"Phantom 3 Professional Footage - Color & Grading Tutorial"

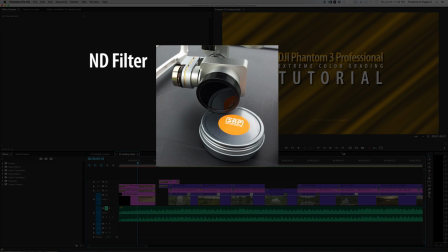5:08 An ND filter does two really important things. One, it allows you to shoot at a much more manageable shutter rate. The rule of thumb is if you're shooting at 24 frames per second, your shutter rate should be around double your frames per second.
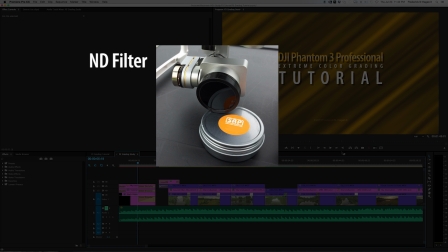5:27 So my shutter speed should be about 50. Anywhere from 50 to 100 seems to work well.
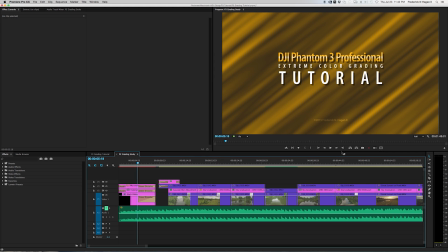5:34 And the reason is because you get much more natural cinematic motion blur. People hate that word blur. It sounds like out of focus or something, but it's not. It's more natural. Motion blur is the effect that occurs, when you fly by a tree limb or over top trees very close,
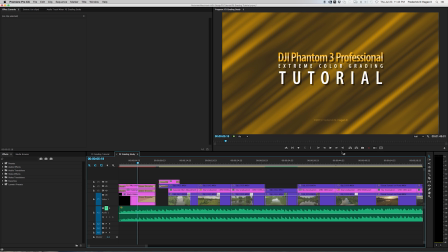5:52 and you get this very natural blending of the pixels instead of this frame by frame, very choppy motion, and that's what occurs when you don't have an ND filter and your shutter speed, is up in the 500 or 1000 or 2000, because it's so bright outside.
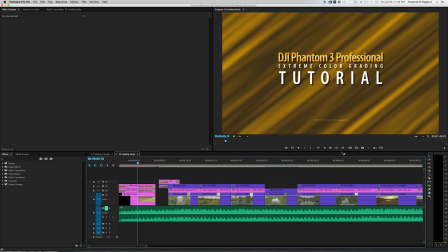6:10 To get a proper exposure, the shutter has to go faster, and you end up getting this real stuttery, almost strobe-like effect to your motion. A new filter that I've been using,
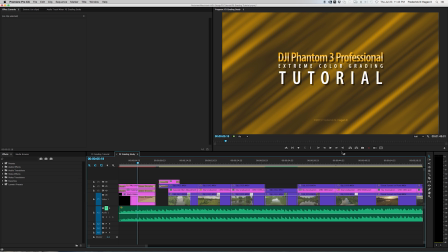6:23 all of my filters that have been used in this tutorial are from Snake River Prototyping, SRP, and I'm using the ND CP8. It's a combination of an ND filter and a circular polarizer. I'm using the ND CP16,
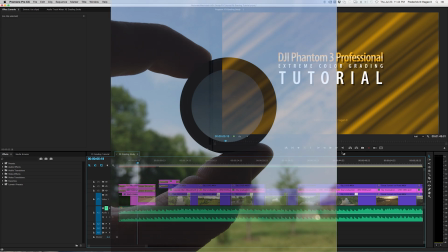6:43 and the new one that they have out that is just wonderful, it's called a GND 16:8.
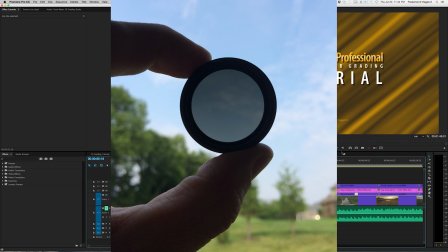6:49 It's a graduated neutral density filter that's 16 ND on top, much darker, and then it graduates to 8 on the bottom. And this thing is just fantastic because
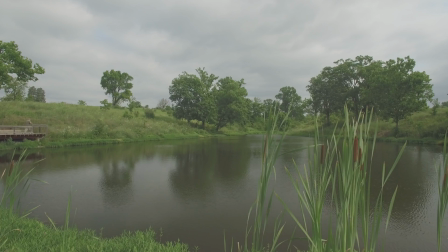7:02 everybody knows that's shot with a Phantom or an Inspire.
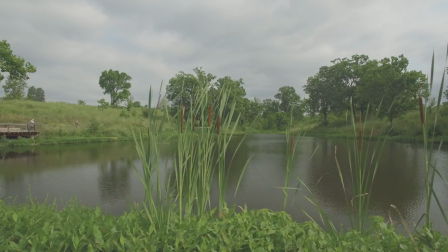7:08 We're always battling. Do you expose for the sky or the land?
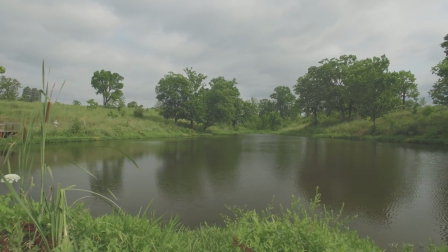7:13 Land is always 9 times out of 10 is much darker than the sky,
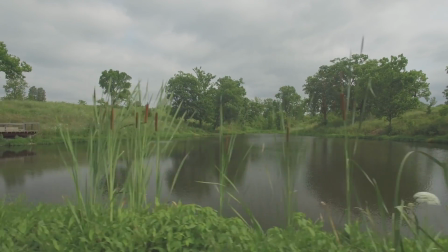7:17 and what you have is a beautiful landscape, but your sky's blown out, or vice versa.
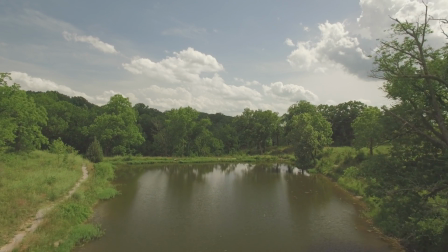7:23 So what the graduated does is it tones down the sky area,
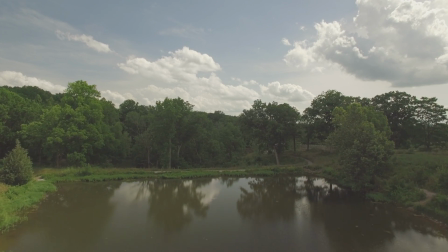7:27 and then as it fades to the 8 from 16 on top, it's lighter on the bottom, so your shot is much, much,
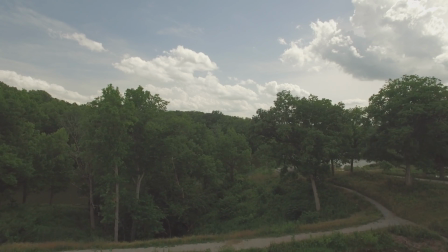7:33 much more balanced. I can't say enough good stuff about the graduated ND filter
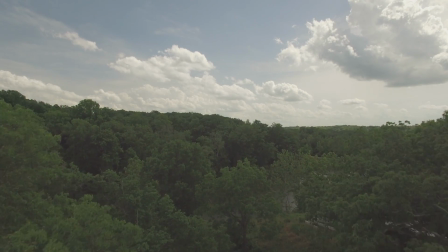7:40 that Snake River Prototyping has just released about a month ago or so.
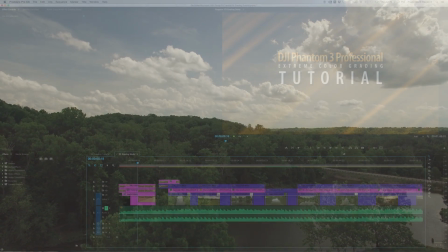7:46 So that's the equipment I use, and those are the settings that I use.
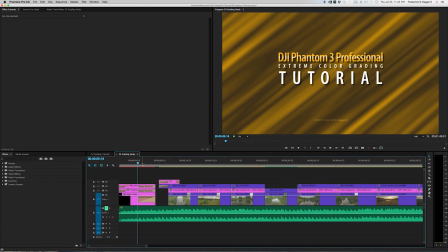7:51 So if you shoot with those settings, you should be ready to go in and start color grading and get some beautiful stuff from your footage. So let's move on to the first scene I wanted to talk about. This is the scene, and hopefully the computer will keep up here as I do this.
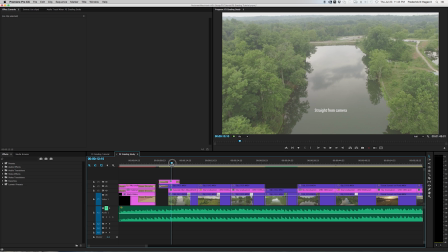8:08 This scene, I wanted to have somewhat of a sort of mystical kind of look. So what I did, I've got the basic color correction tools, fast color corrector, RGB curves, three-way color corrector.
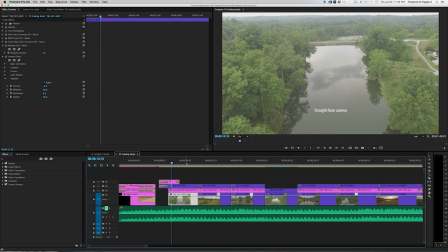8:23 Those are the ones that I use most often. I'm going to scroll over to where the footage changes.
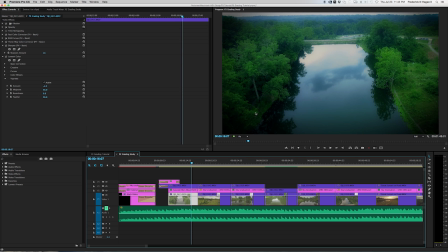8:32 So what I've done there is boosted up the blues. Three-way color corrector, you can see I pulled up the lower end, the shadows.
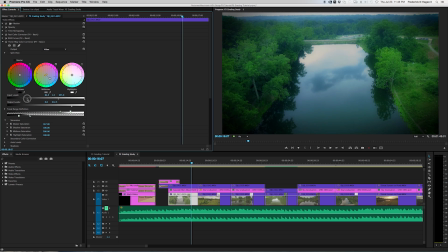8:42 I pulled those up quite a bit. And then in the mid-tones here, I pulled them over to the blues, and that's how you get this gorgeous kind of very cold blue look to it.
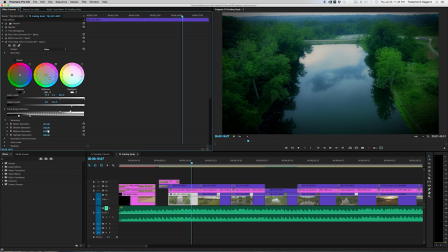8:54 Highlights are okay, so I left those there. And I've pumped up the saturation a little bit, 167 on the master and 200 on the midtones.
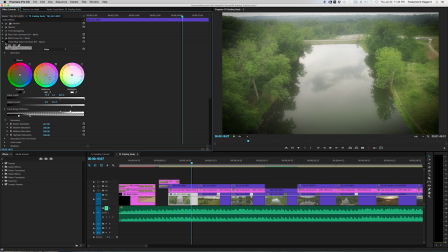9:02 That gives it that kind of look before. That's without the three-way, and that's with the three-way.
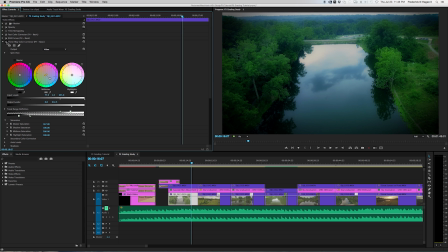9:08 There are two other things that are happening with this shot.